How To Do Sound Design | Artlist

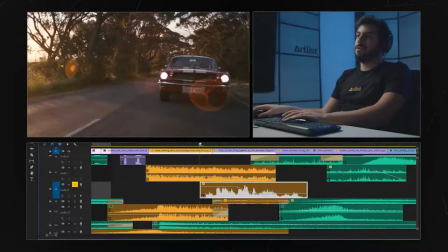[14:10]
now let's take another example with the panner so we have our car scene right
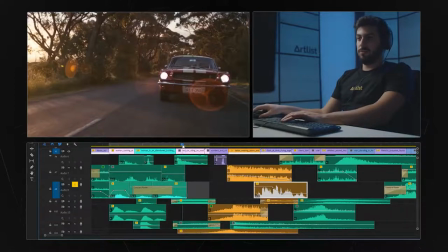[14:17]
and our car is on the right so we can take that specific sound in our car
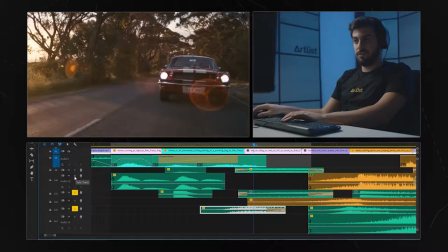[14:27]
we have three different sounds remember one two three let's check it great now they're all in the middle centered if we'll take
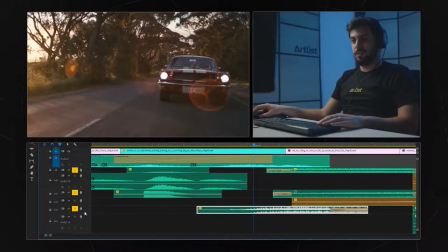[14:41]
the panner and we'll take this let's open that and we want the car sound to be a bit on the right we'll take this downwards
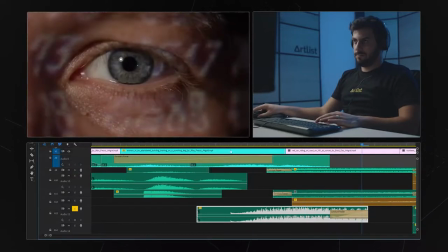[14:55]
let's hear that okay now you can hear it
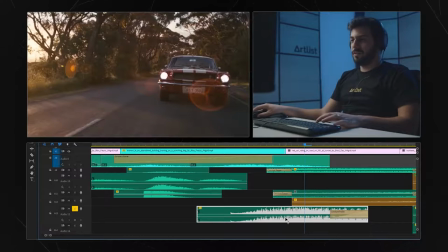[14:59]
harder on the right we can take it even more to the extreme like this and when you add another sound from the different layers that we have let's take this one now
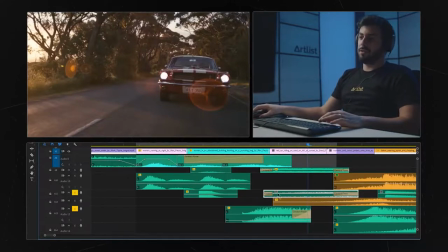[15:17]
you get more depth because this sound is in the middle give it a nice panning right like that so we'll have it starting in the middle and go and switch into the right and maybe the third layer we'll just gonna keep it as it is centered
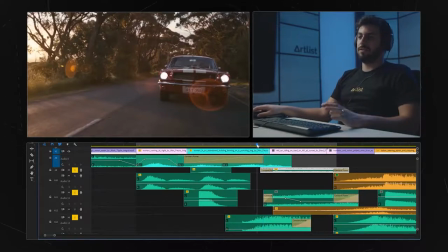[15:33]
and this is how it sounds it gives it even more depth okay so you hear the car entering on the right and then you hear the sound balancing in to the center now you can probably imagine when you have different
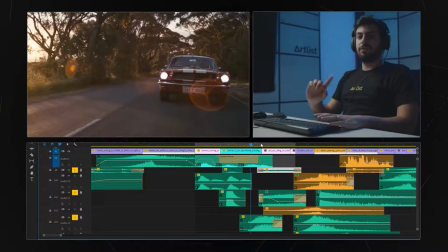[15:49]
things crossing your frame from left to right playing with the panning can be super super powerful it always take your sound design to the next level and
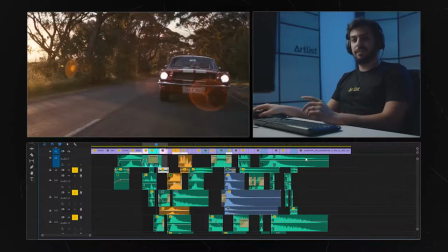[16:01]
our last tip as I said is using
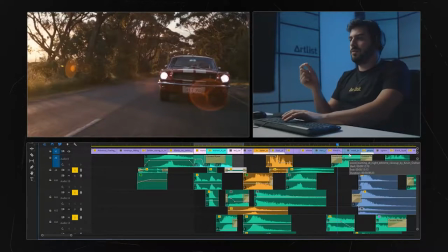[16:07]
the equalizer we've touched a little bit when we've talked about low pass and high pass but with the
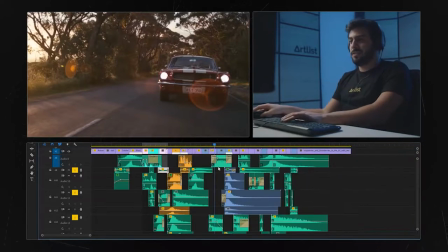[16:13]
equalizer you get all the range of frequencies in the sound so let's take this shot of
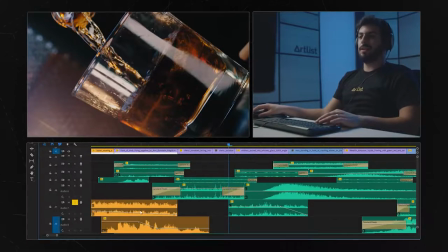[16:21]
the whiskey pouring into the glass this is how it sounds without any equalizer on it pretty regular now all you need to do is write in the effects panel
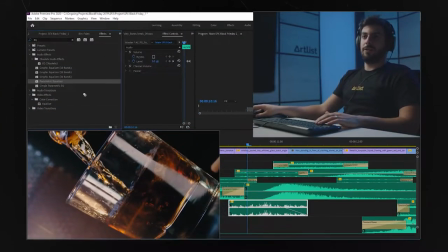[16:35]
EQ and parametric equalizer you drop it on here you have on the effects control panel a small edit
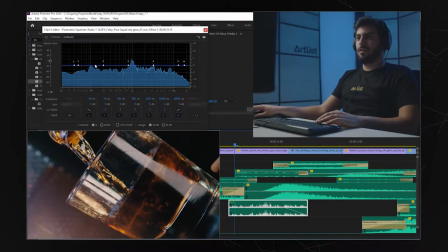[16:45]
button and now you can see the waveforms on the equalizer now the middle ones are the mids the left are the lows and the rights are the highs when we're talking about frequencies and you can play with those different frequencies so this
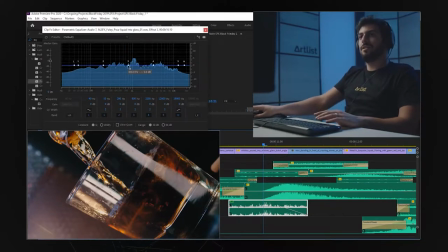[17:04]
specific shot you have mostly the mids and we can just take it down if we want it will sound a lot more hollow because we took all the mid frequencies and we took them down we lowered them okay
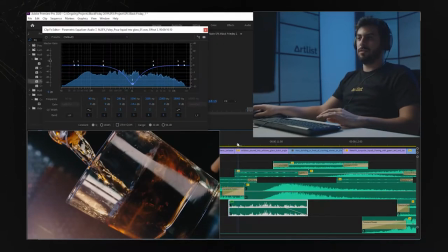[17:19]
so this is with the equalizer this is without the equalizer so these are my two tips for you guys that can take your sound design to the next level and differentiate you from the amateur sound designers to the Pro ones. And that's how you can use sound design to elevate your videos. So I hope that video helped you out. If it did, slap it, slap that like button using those sound effects. Also subscribe to our YouTube channel with the notification bell on. And now for that amazing giveaway we've promised you guys. One lucky winner will win a one-year free subscription to our new sound effects feature on Artlist.